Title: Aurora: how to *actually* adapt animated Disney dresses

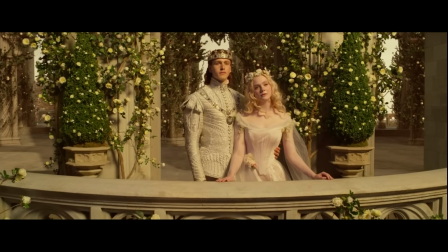[0:00]
How is it that after 10 years of live-action princess remakes, only two princesses have good costume design?
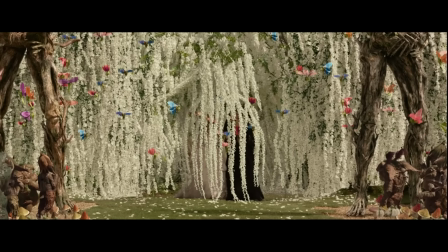[0:08]
Cinderella, who I've already talked about extensively, and Aurora, who no one ever seems to talk about.
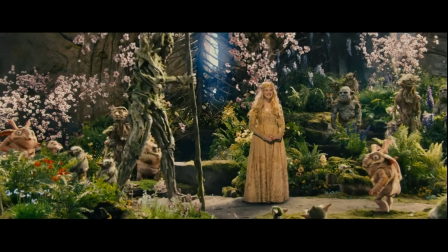[0:14]
And I don't think people realize just how lucky we were with her.
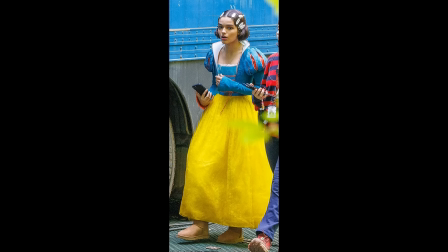[0:19]
The dresses for Belle, Ariel, Jasmine, and even the one dress I've seen for Snow White are underwhelming in comparison.
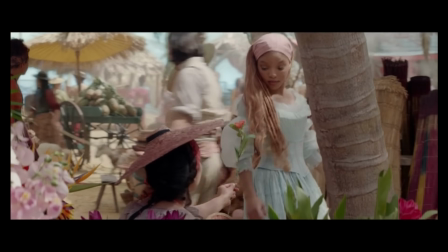[0:27]
Belle's dress had to be CGI'd, Ariel wore the same dress for three days straight,
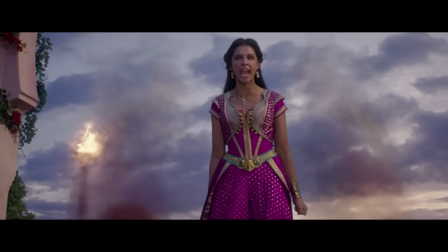[0:33]
and Jasmine looks like less of a princess than Kim and Chloe did at the Ambani wedding.
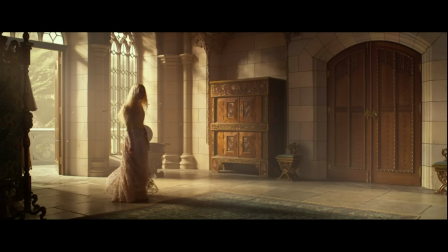[0:38]
Aurora's dresses may not be grand, luxurious ballgowns, but their beauty is in their simplicity.
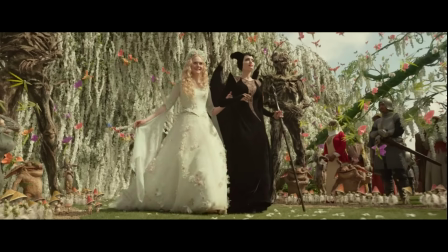[0:45]
They're both respectful of the original animation and reimagined.
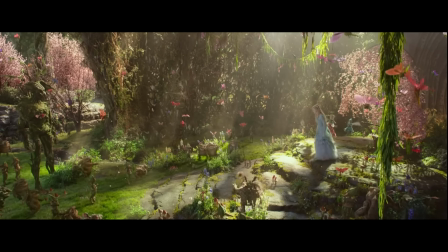[0:50]
These are high-quality, intricate gowns that feel fairy tale.
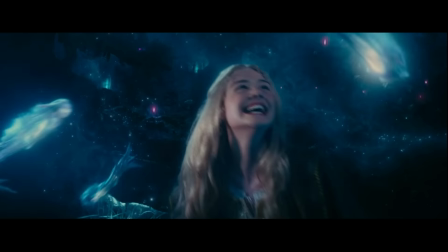[0:55]
This magical craftsmanship is what so many of these other dresses lack.
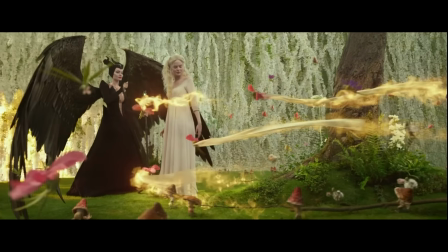[1:00]
So let's finally give Aurora some respect because I really need Disney to wake up and make good dresses again.
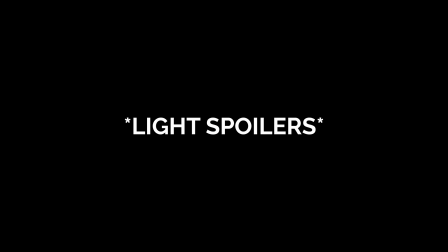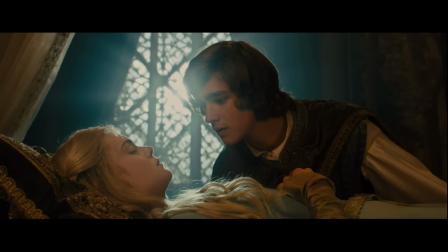[1:13]
Animated Aurora comes to life in two adaptations, Maleficent and Maleficent, Mistress of Evil.
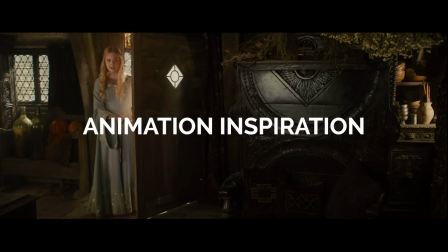[1:19]
How much her costumes referenced the animation was approached differently by the costume designers of each movie.
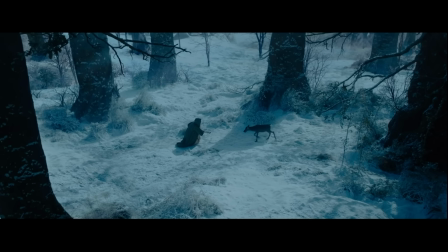[1:25]
The Maleficent movie's costumes were designed by Anna B. Shepard, and Mistress of Evil was designed by Ellen Mirajnick.
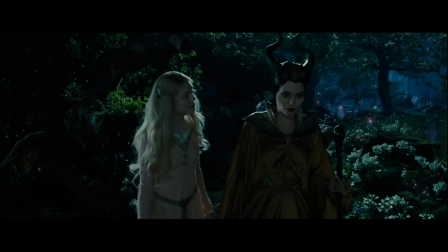[1:33]
In Maleficent, Shepard chose to avoid the animated image of Aurora.
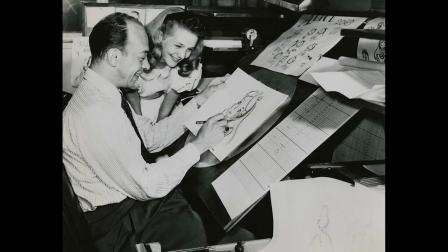[1:38]
The animated version was designed by Mark Davis, who also helped design Cinderella, Alice, and Bambi, among many other iconic characters.
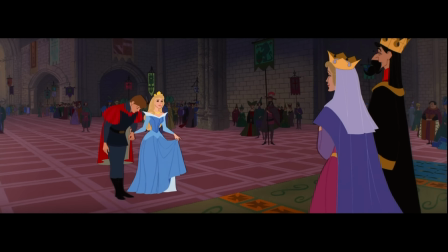[1:46]
Sleeping Beauty's design is mature,
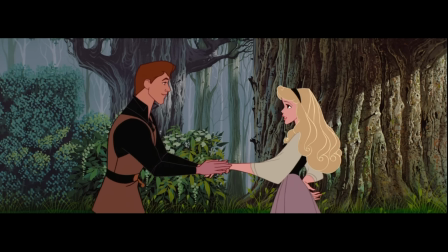[1:49]
with full curves and a seductive neckline. but Aurora is only 15 going on 16 in the movie.
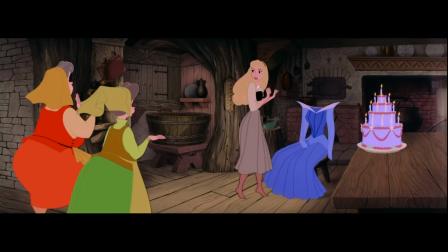[1:56]
I really love Aurora's design.
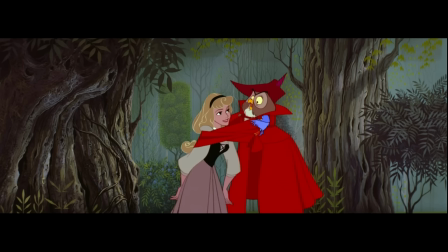[1:58]
I always thought she was so beautiful and I love all of her dresses but I can also agree that this does not look like a 15 year old.
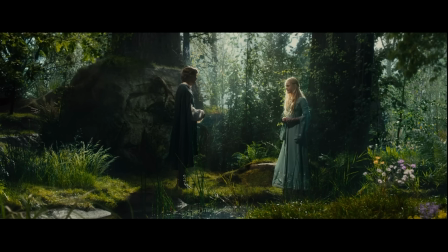[2:06]
So in Maleficent, Shepard chose to clothe Aurora modestly to better reflect her age.
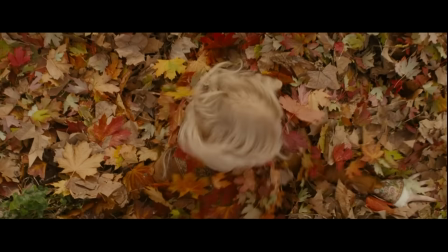[2:11]
Plus Elle Fanning was just 14 years old at the time of filming.
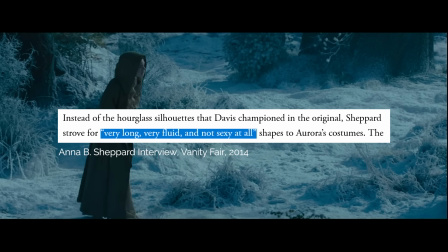[2:15]
Shepard gave Aurora quote very long, very fluid and not sexy at all silhouettes to emphasize her girlishness.
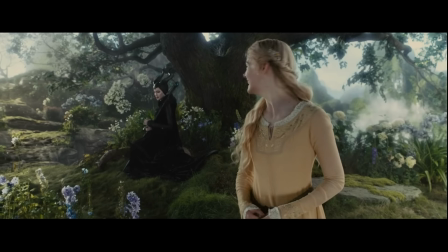[2:23]
Aurora's off-the-shoulder necklines don't appear in the first movie. Instead, the dresses have a conservative underlayer with extra long sleeves.
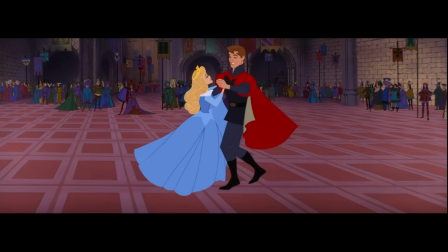[2:31]
Wanting to portray a realistic live-action teenager in place of the unrealistic animation is a great reason to change an iconic outfit.
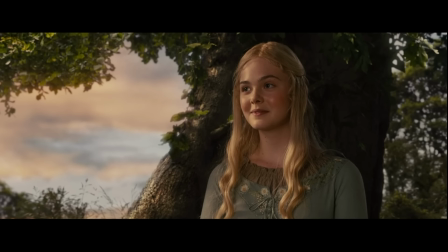[2:40]
This makes sense. Where this doesn't make sense is in Aladdin.
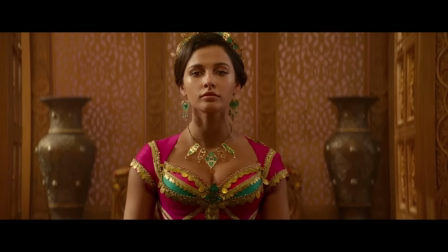[2:45]
Jasmine's outfits in that movie are also more modest.
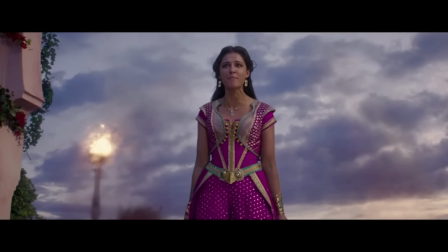[2:49]
She doesn't have off-the-shoulder sleeves and her midriff doesn't show, but Jasmine is aged up in the live action.
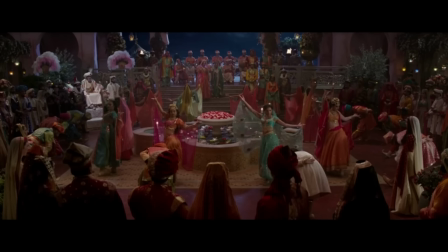[2:56]
She's only 15 in the animation, and while her age isn't officially listed in the live action,
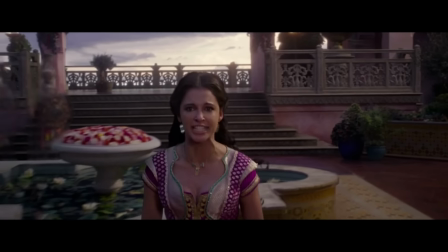[3:02]
Naomi Scott was 26 at the time of filming, so Jasmine was likely supposed to be in her early teens or late 20s.
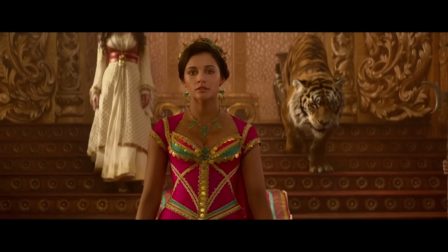[3:09]
That's not to say she needs tiny tops and super low-rise pants. There is also the argument that Jasmine is too sexy in the animation.
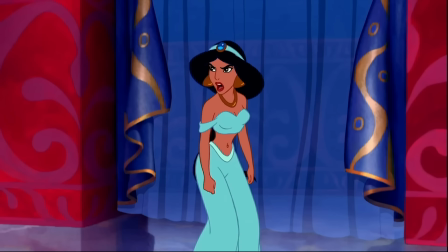[3:18]
But I always loved how her outfits never detracted from her bold, independent assertiveness.
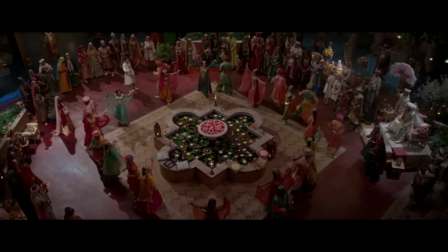[3:25]
It's the turquoise outfit that is supposed to reference her iconic animated outfit that gets me the most.
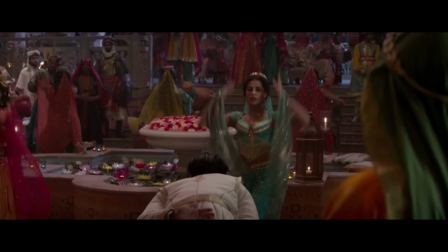[3:31]
Why have a faux nude lining if her stomach is going to show anyway when she dances.
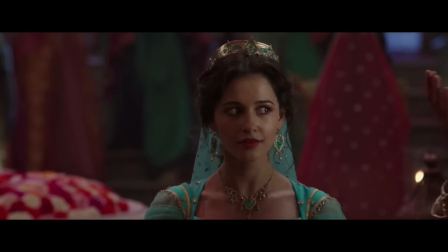[3:37]
I do like the silhouette of the pants and the peacock design on the veil though.
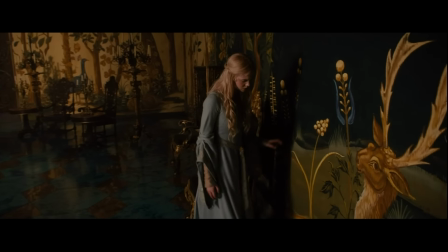[3:41]
The one time Aurora does reference the animation in Maleficent is when she wears blue at the time she pricks her finger and falls asleep.
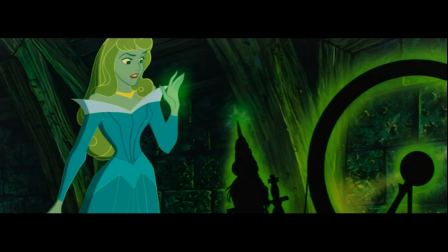[3:50]
In the animation, Aurora also does this in her blue version of her gown. In Mistress of Evil, Mirajnik references the animation more often.
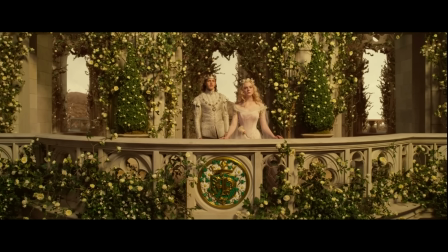[3:58]
In fact, Elle Fanning specifically asked to have Aurora's iconic dress during their first meeting.